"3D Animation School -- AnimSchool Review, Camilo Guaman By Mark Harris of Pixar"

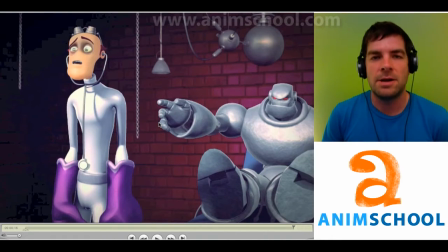Hi Camilo, I am Mark Harris and I'm an animator at Pixar Animation Studios and I am ready to critique your work. Let's begin.
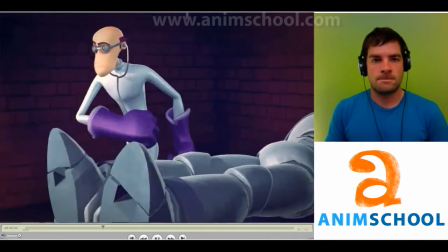It's like a predator. It's stalking you. Oh, you can try and outrun it with doctors, medicines.
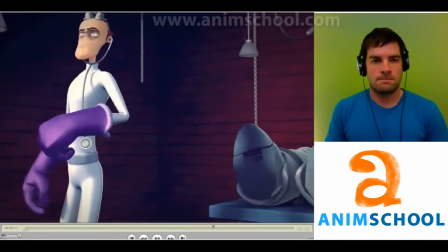But in the end, time is going to hunt you down and make the kill.
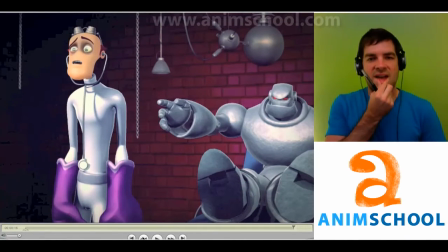So first off, when I see this, I ask a question: what is the character looking for? What does he want? And generally, what's going on in the scene? I see a doctor type person stethoscoping a metal beast of some sort,
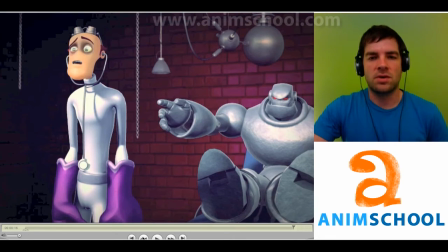and I'm not sure what he's going for other than checking vital signs. When I listen to the dialogue, I want to know how that relates to what his goal is here.
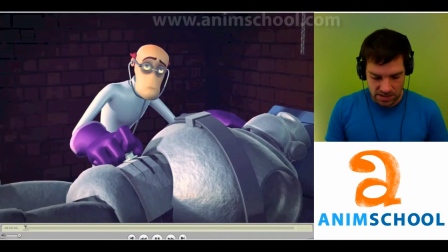So as he's speaking here, it's like a predator.
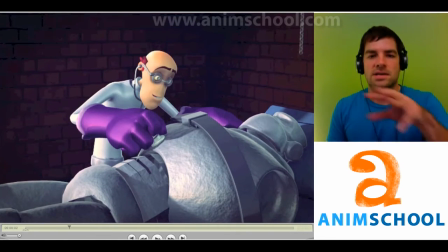It's like a predator.
I automatically get, okay, he's talking about this character here.
Stalking you.
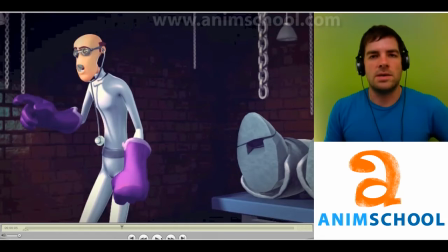Oh, you can And then when he walks away, I'm expecting to know why he walks away. So let's find out. try and outrun it with doctors.
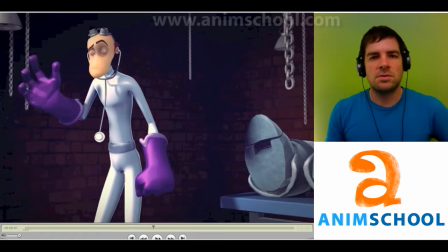So he doesn't seem to really doing anything motivating the reason he walks away, other than to deliver like a soliloquy or something like that.
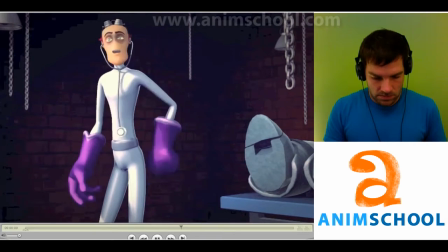Medicines. But in the end, time is going to hunt you down.
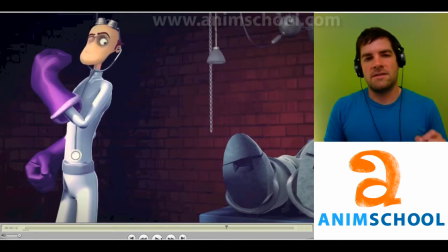Time somehow needs to play a part, I feel, in what's going on here. He doesn't have time, or the character down there is about to die. That could be strengthened in a way.
And make the kill.
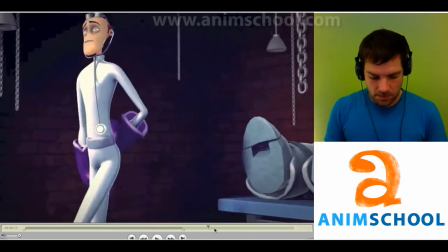And then after It's like after he makes his line,
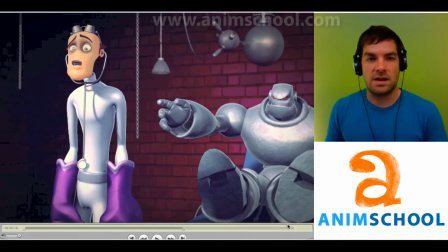your character pops up in the background as if to scare this guy over here. Perhaps he's done his job. He meant to bring him back to life or to create him. He reacts in a very surprised way, which from the beginning he's checking his vital signs,
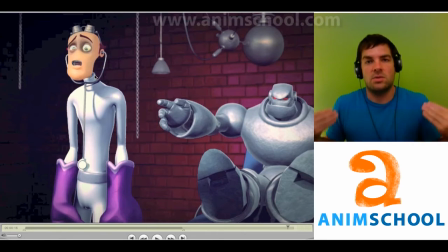and then when he actually is awake, he's scared and doesn't know what to do. I feel like we could be more consistent with what the character on the left needs. So overall, when you're animating this stuff, see if you can come up with a clear goal that the character wants and how he attains it at the end of his shot.
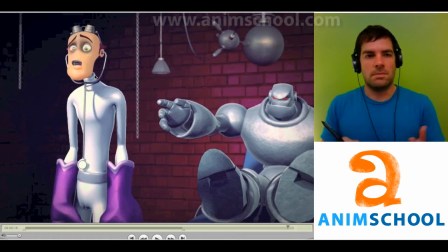Whether it's something simple like he goes from being very caring to scared, or if he goes from caring to someone to being spiteful. It doesn't matter what the goal is. He just needs to reach somewhere. Let's look again.
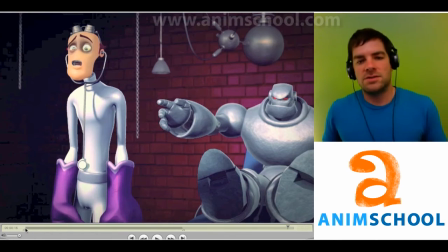Oh, so another thing that you've chosen to do is have 3 different camera moves in your shot, and I feel like most of the time the simplest thing is usually the best. So I do one of 2 things: either use this camera that you have right here,
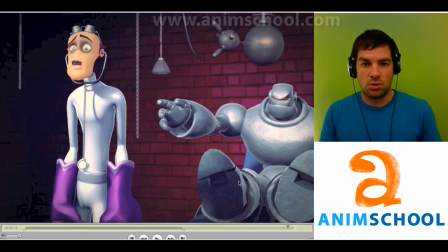and he's maybe posed a little more 3/4 at us, but with his feet maybe here. Let me draw it. Over here. So I'm thinking something more like
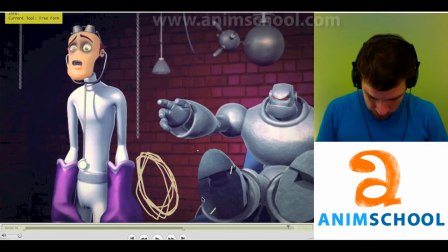when he's laying down, like this.
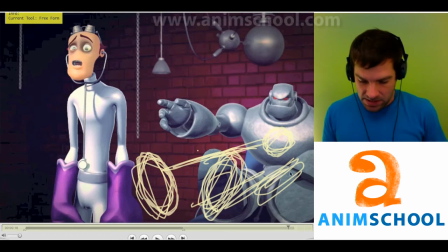So he's about 3/4 back, and then he can sit up to something more like this. This would simplify the camera, and you wouldn't need that in between kind of thing.
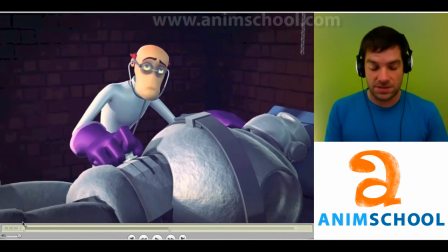Or you could stay in this first thing, and he stands up here.
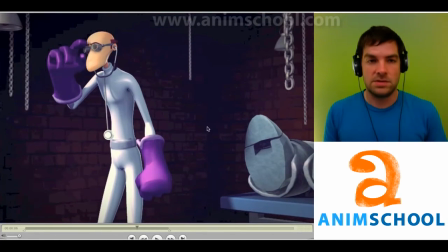I feel like we need a reason to motivate this camera move here, and right now it's only to separate himself, and he's technically actually already separated in the shot before. If you were stuck with this camera and you had to keep using this camera, perhaps there's something dangling in front of here that he needed to come back to the character to help him out or something like that, whatever his goal is here.